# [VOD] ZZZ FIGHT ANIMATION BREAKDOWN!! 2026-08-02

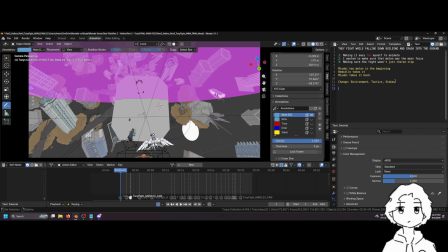16:33 But yeah, so I wanted to include a change of environment somehow,
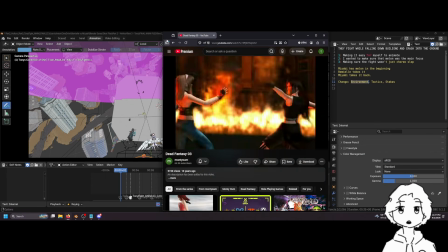16:39 and so that goes back to the dead fantasy thing that I showed you before.
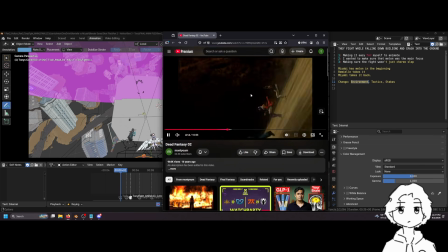16:44 This part here, where they jump away, turn around, and I was like, what?
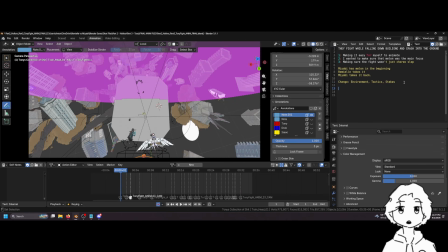16:49 So I basically wanted to rip that. So I wanted to add some environment change. And I also wanted to add some tactic change in order to keep it interesting throughout the whole 30 seconds.
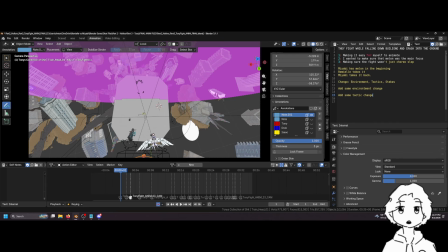17:08 Yeah, so exactly what Zap Zapper says. So my problem often with gacha fighting is that I can't feel the danger of the fight. Everything is too light, can't feel the struggle, the danger. I feel this way even about official movies, which are made by big pro teams.
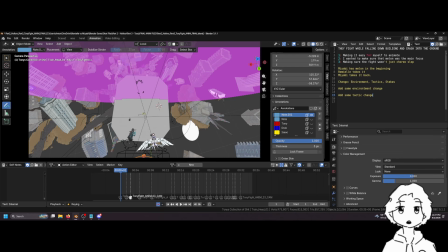17:21 Yeah, and I can't speak to that because I know a lot of work is put into those things, so I can't speak as to why it's like that. But I would wager that these studios, especially the gacha studios, they don't want to make the characters look weak, right?
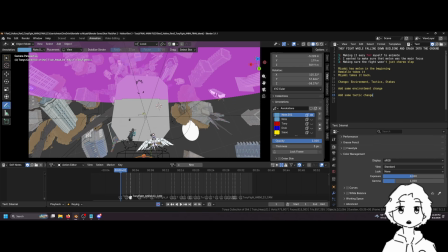17:37 And so having one character like losing the fight and being beat up, I think they don't want to. I would say they probably don't want to portray the character like that because maybe it will impact sales, like in their mind. I don't know. But I mean, maybe just might not be their style. I'm not sure.
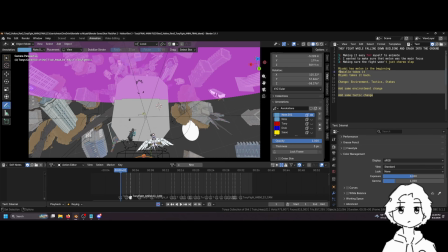17:59 But with this in mind, I decided to start creating the fight.
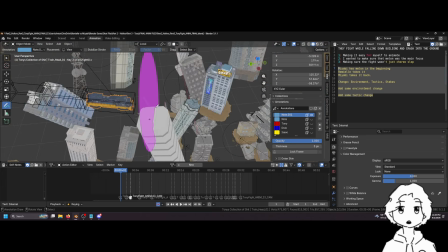18:05 So one other thing that was in the script was that they take like one of these, I forget what it's called in Zunless.
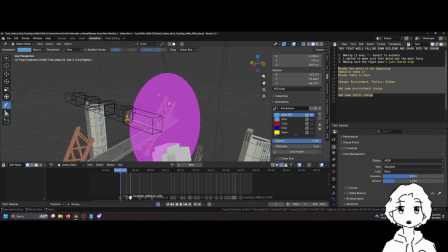18:12 They take it's like a portal basically. I think a fissure.
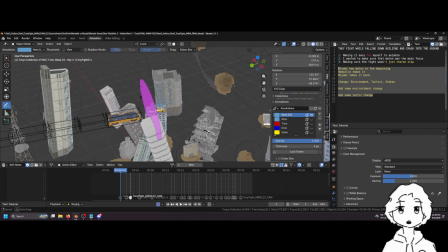18:16 They take a fissure to get to the top of the building. And I think one of the other animators that I was working with, named Isaac,
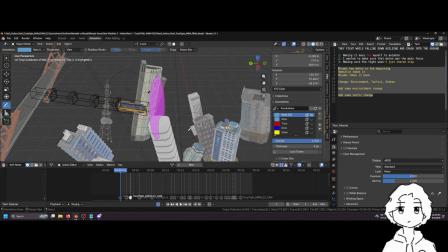18:27 he had the idea of, I think, them fighting on the train. And I was like, oh, wouldn't it be cool if they took the train through the fissure? And so they're like on a train, and it's going really fast, and they go through the fissure, and then now they're falling down the building. Like, that'd be really interesting to me.
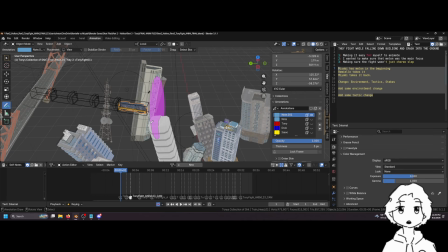18:42 And admittedly, I did kind of force that on everybody, because again, I was the first one to start animating, so I was like, well, I'm just going to do this now. You guys have to adjust to me. So, sorry, Isaac. But, yeah.
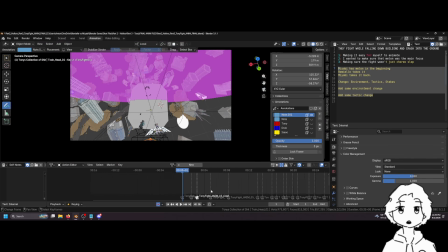18:56 So the first shot was like, this is like a pretty simple shot. The thing I wanted to make sure that I show to the audience was like, they're about to fall down a building, basically.
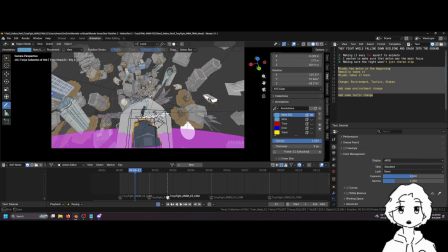19:05 So I have this kind of shot where it's like, we have the kind of leading lines. We have the ground that's super far away.
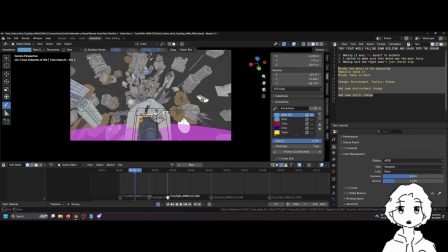19:11 If I had the ability to arrange the buildings more, I probably would have arranged them in a way that like points to the center, like that. But I mean, I think this shot gets the job done. And then, it was slow-mo. Again, just to give the audience time to register. Like, I don't want them to look so much as the characters. I don't want them to look
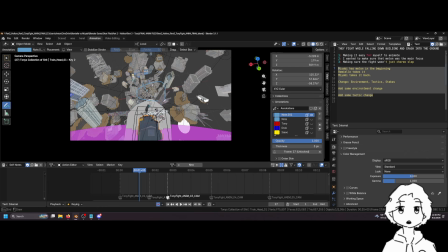19:31 here. I want them to look, like right here. I want them to look at the big, like, the ground, basically. And then after that, I cut to a side view because
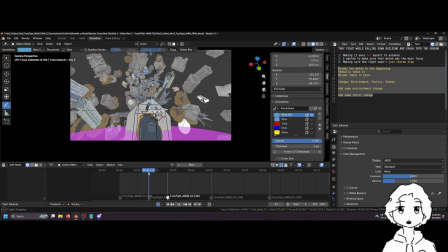19:45 usually when it's a slow-mo shot and then I want to kind of cut, I want there to be a lot of impact after the slow-mo shot, I'll cut to just a different shot. So like I very well could have just had them keep going here and stayed on this camera. And then like, let's see, if I even like, I'm gonna delete this.
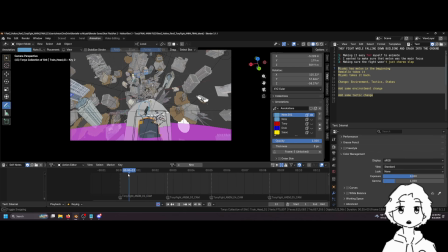20:03 And if I stay in this camera, right, like it would look basically something like that. Boom, boing.
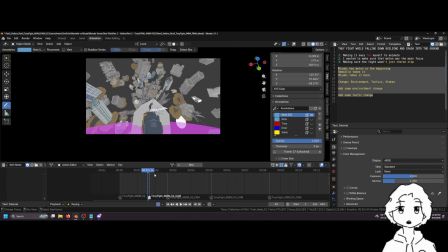20:09 But that doesn't feel as impactful as switching the camera angle, because switching the camera angle is a sudden change in the viewer's like field of view, right? Like it goes from this, and then like every pixel on the screen changes, and that's what makes like the impact kind of. So that's why I wanted to change camera angles here.
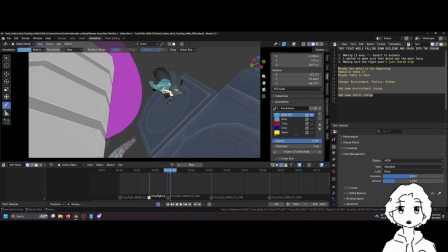20:29 And then again, so Miyabi has the melon. I probably could have showed it more. I think it got lost in some of the clothing.
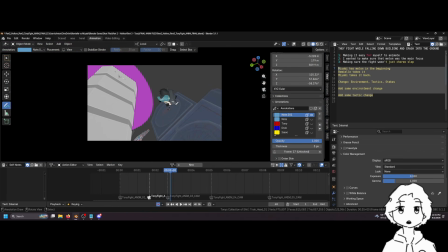20:36 The clothing animation I tend to do last. So if I turn off the clothes,